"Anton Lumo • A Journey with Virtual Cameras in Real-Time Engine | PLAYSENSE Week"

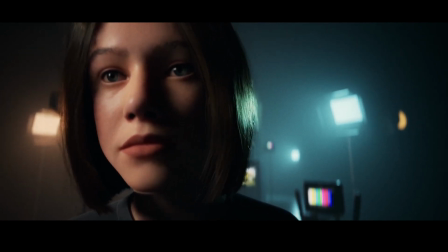(4:14)
You feel discomfort in this situation, the viewer will feel it too,
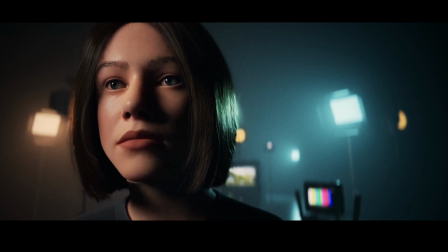(4:20)
feeling like a participant in this action.
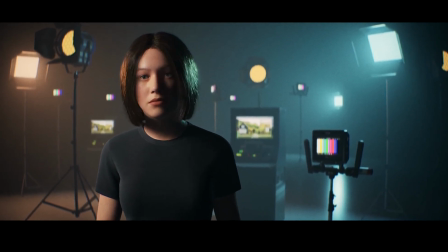(4:25)
Second, in my opinion, also very important, choosing a specific lens from a specific company and year.
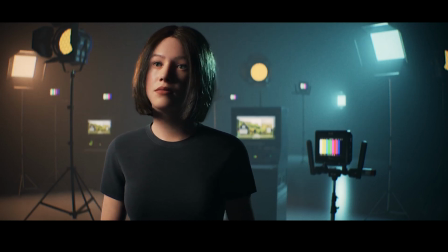(4:34)
It's like a wine, each one has its flavor. All lenses convey the atmosphere of the years when they were released. Each lens distorts the image in its way.
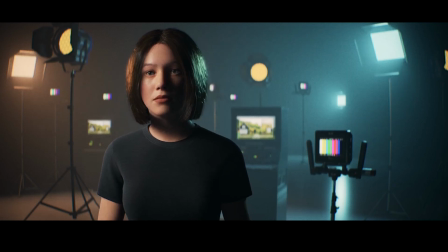(4:47)
This attracts attention, it's interesting, something new in each specific case. And in each case, the lenses are not perfect, they have their own defects.
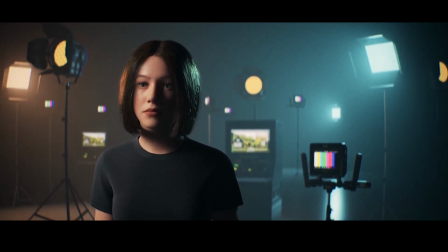(5:03)
And it's the realism effects.
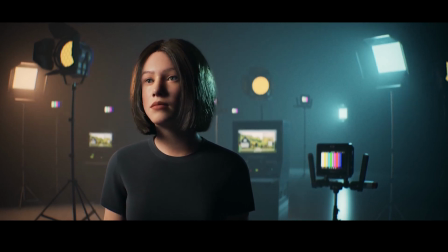(5:05)
When focusing or zooming the space distorts differently.
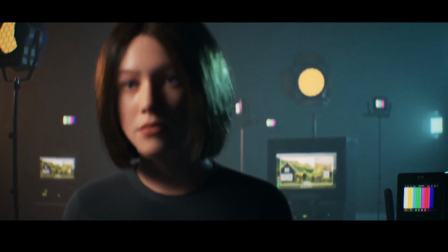(5:13)
I even developed in Unreal Engine a tool that changes image distortion when focusing and zooming.
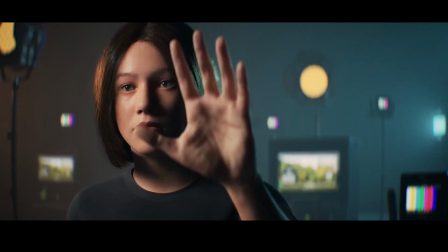(5:21)
So you can see here I can change
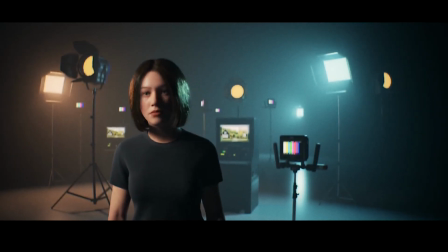(5:27)
focus or zoom in, and you can see that the image distorts.
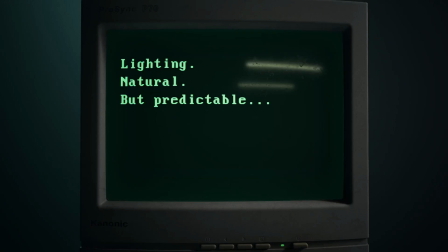(5:35)
Another important thing in order to achieve cinematic look and feel is light. Not many people think about it, but the director of photography controls lighting. The main thing is that essentially light is our painting brush.
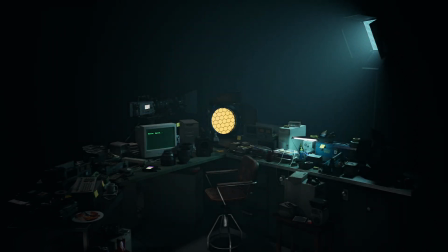(5:52)
We paint the picture with light by controlling its contrast, saturation, brightness,
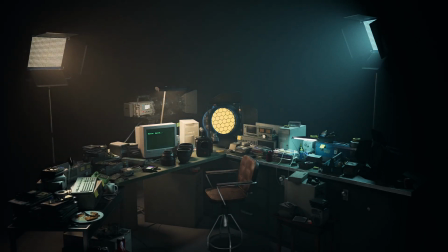(5:59)
highlighting important elements according to the script, and hiding unimportant ones.
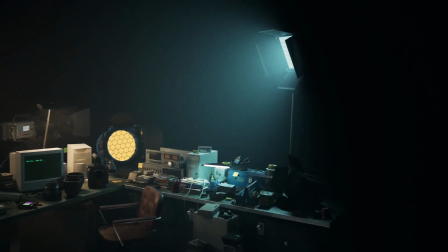(6:06)
By the way, the same rule as in life also works well in Unreal Engine.
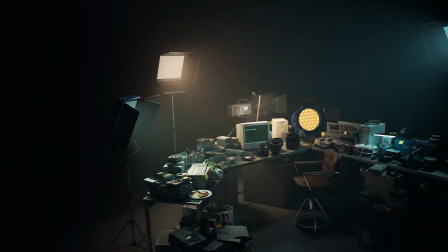(6:13)
During shooting, we can simulate real light, but making it better or just predictably better.
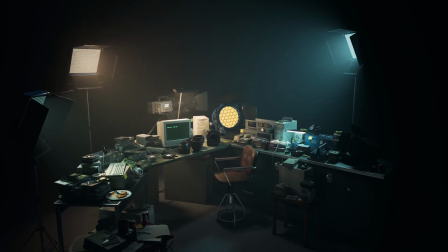(6:21)
The same goes for cinematics. Once, an experienced gaffer told me one important rule that came in handy here. He told me always use fill light, but wisely.
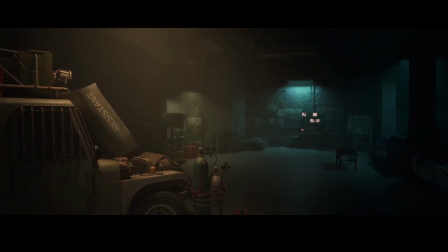(6:36)
The camera sensor doesn't like when there are no rays of light hitting it. Therefore, even in dark room or with contrasting night light, 0.5% of intensity source that just slightly fills the room with light.
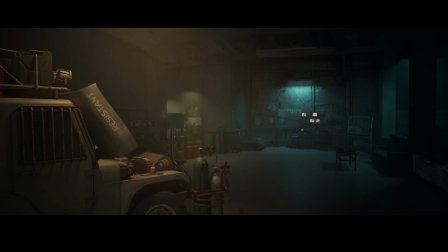(6:53)
This light was barely visible, but you could feel the volume of the room even in complete darkness without bright details.
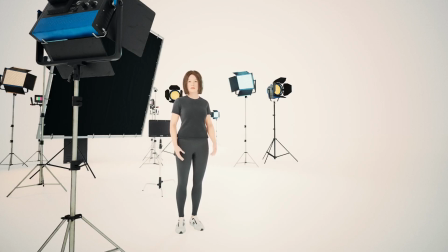(7:04)
Let's talk a bit more about brushes.
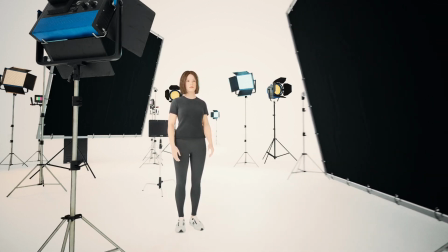(7:08)
Beside the white, every artist has black. It's the opposite, contrast.
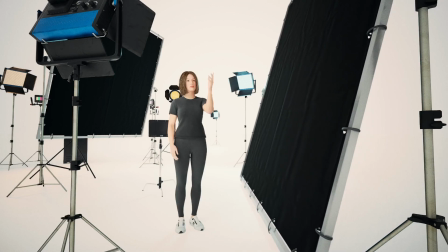(7:14)
In real life, we have also such a tool called a flag.
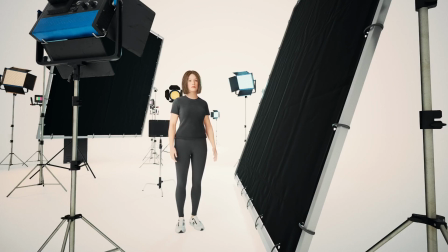(7:20)
It's a black cloth that's usually stretched over frames of various sizes. This allows you to remove unwanted light in scene.
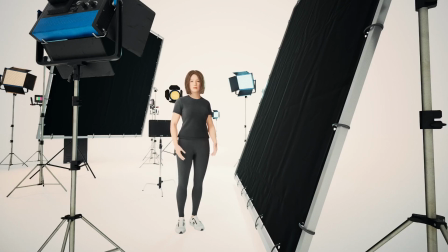(7:33)
In cinematics, we also deal with global lighting, and objects like light walls.
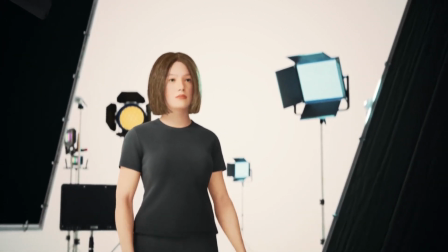(7:41)
The sky can also shine brightly when reflecting light from them.
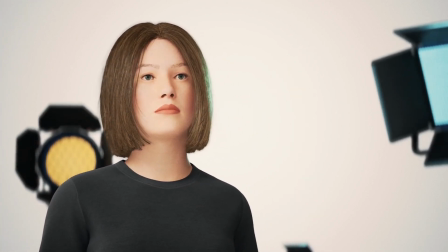(7:49)
But to achieve something in any type of production, you are not going to make it by yourself,
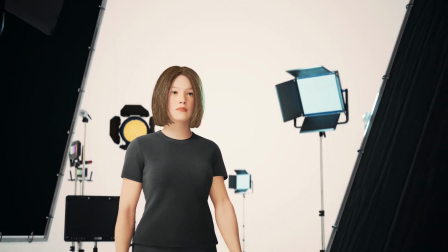(7:56)
so it leads us to the team.
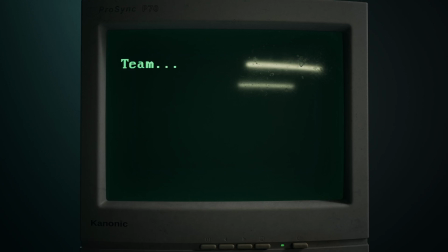(8:00)
In the English interpretation of profession's name, the director of photography, there is a word director.